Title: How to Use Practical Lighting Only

Hey, what's up guys? Today I'm going to show you how you can make any scene look really good without any expensive lighting. You could actually just use the practical lights around you. So obviously I'm in a hotel right now, I'm traveling, couldn't bring the lights with me. You know, you get on a plane, you can't bring all that heavy, big equipment with you. So you just have to learn how to use the available light around you.
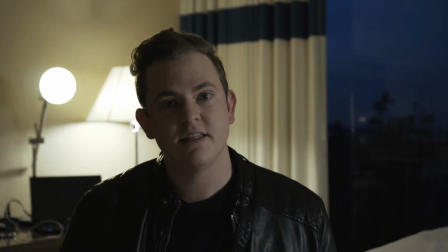(0:20)
So this scene I think looks pretty good.
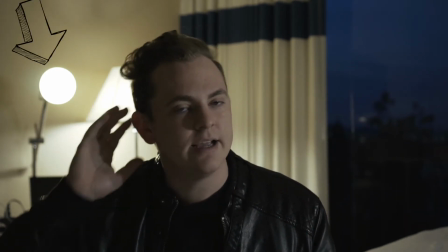(0:23)
You know, I have a nice key light here on the side of my face, backlight, you know, the hair light, and then just another practical lamp behind me. When you get somewhere and you're not bringing your own lights, the light bulbs that are there are likely going to be all different types. Sometimes you have LEDs, tungstens, fluorescents, all different kinds of lights mixing together, and sometimes that can make for a really ugly image. So first off, look at the lights and determine what color temperature they are.
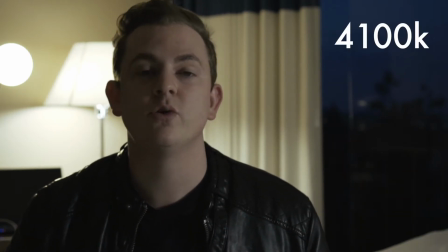(0:49)
So I know that this, what I'm using for my key light, was 4100 Kelvin, and this backlight,
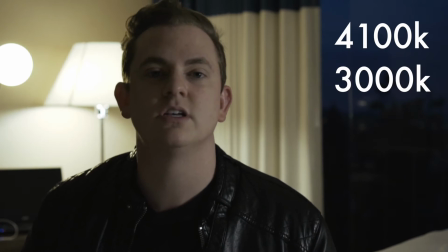(0:55)
my little hair light, is 3000 Kelvin so it's much much warmer and then the lamp
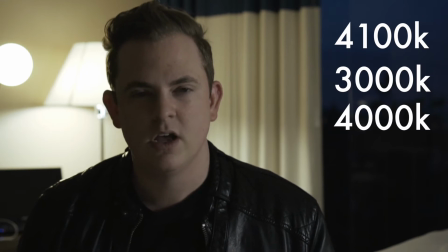(1:01)
that I have back there is 4000 Kelvin so it really is a mix you can set the white balance in your camera somewhere in between possibly so that everything looks pretty good lighting is key almost always what is more important is not the camera and the lenses and what awesome equipment you have you know you have a red camera or whatever it is it doesn't matter you can make something look really epic just with your iPhone but a lot of times it all depends on the lighting and composition so I'm going to pick up the camera right now and just
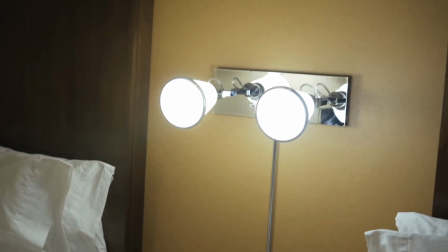(1:35)
show you guys simply how I set this up first of all what I've done is for the key light on me I've actually turned these
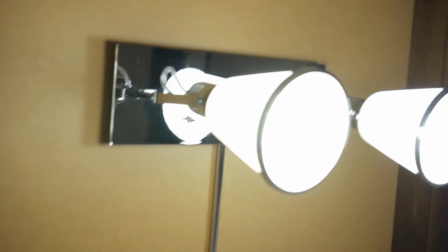(1:44)
lamps okay because they were facing down but what I've done is I've gone ahead and adjusted them to point straight at me and
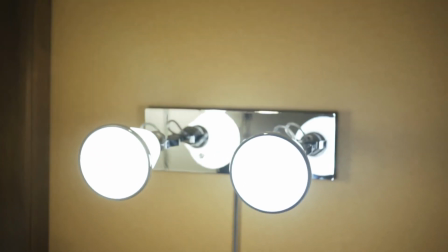(1:52)
if you're not thinking about lighting you wouldn't have done something like that but it's helped make my key light nice and bright okay and then let's go ahead and look
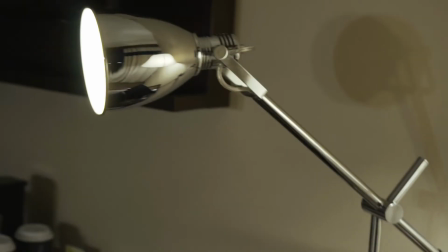(2:00)
at my backlight the hair light again simple little desk lamp
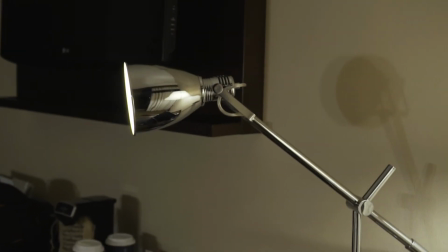(2:05)
and what I've gone ahead and done is point it right at the back of my head so that it
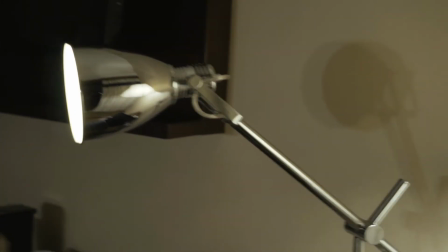(2:10)
outlines my hair and gives it a nice glow and then I've just kind of
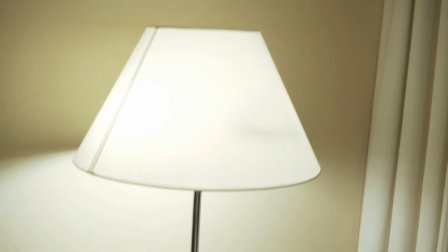(2:14)
taken in this simple you know floor lamp and
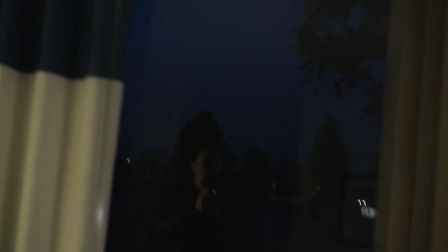(2:19)
moved it into a spot that I look nice and then I open up the window so that I would have this really nice cool blue contrast
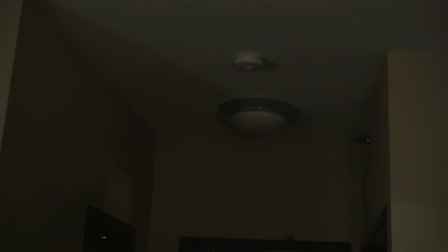(2:28)
and then I turned off this practical light that was overhead and it just had this horrible orange glow you know it was just way too warm for
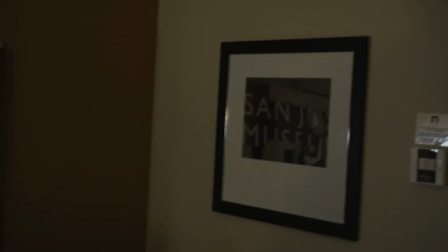(2:37)
the scene so I turned that off and honestly guys that was just so simple now I'm gonna show you guys what it would look like if I hadn't adjusted any lighting in here and maybe I just set up the camera just said who cares I don't care let's just look at it how it looks and honestly it's gonna look pretty crappy and a lot of people make that mistake if you weren't thinking about lighting or anything like
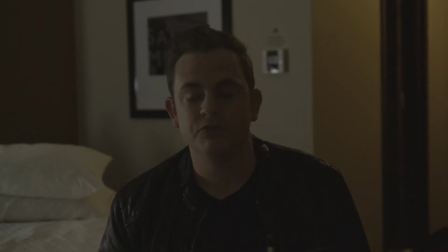(2:59)
that you're just like I'm just gonna set up the camera and start filming my next YouTube video a scene for my short film or something probably looks something like this pretty crappy there's no good key light we have mixed color temperatures you can see that's really warm back there on the wall the kind of cool color temperature
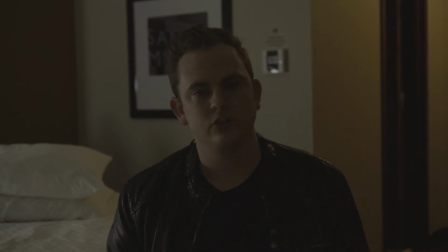(3:15)
here and kind of a hair light anything like that it just looks so flat it doesn't look good or cinematic at all so
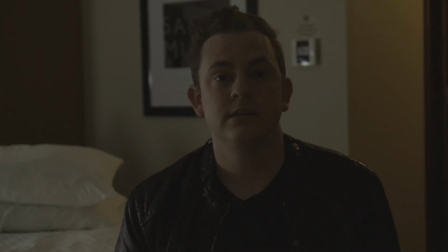(3:22)
already you can tell not about the camera and the equipment always sometimes it's not even about the big expensive lights you can just use the available practical lights around you just take some thought and do something that looks really really good boom back to the better lighting setup.
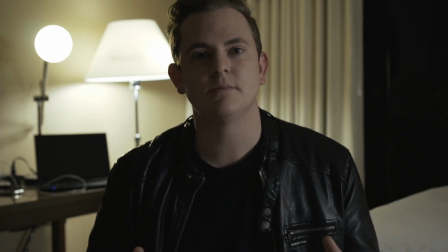(3:39)
It just takes a little bit of thought and you can make something look so much more cinematic and a better image without all the fancy lights and gear and cameras and everything like that.
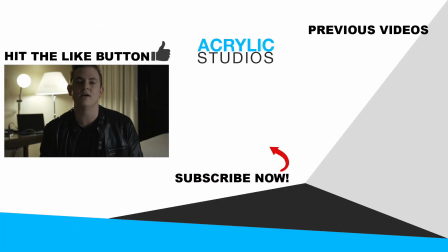(3:50)
So hit the subscribe button right now guys. I have so many more videos coming out on shooting, lighting, editing, everything like that. Alright, I'll see you guys in the next video.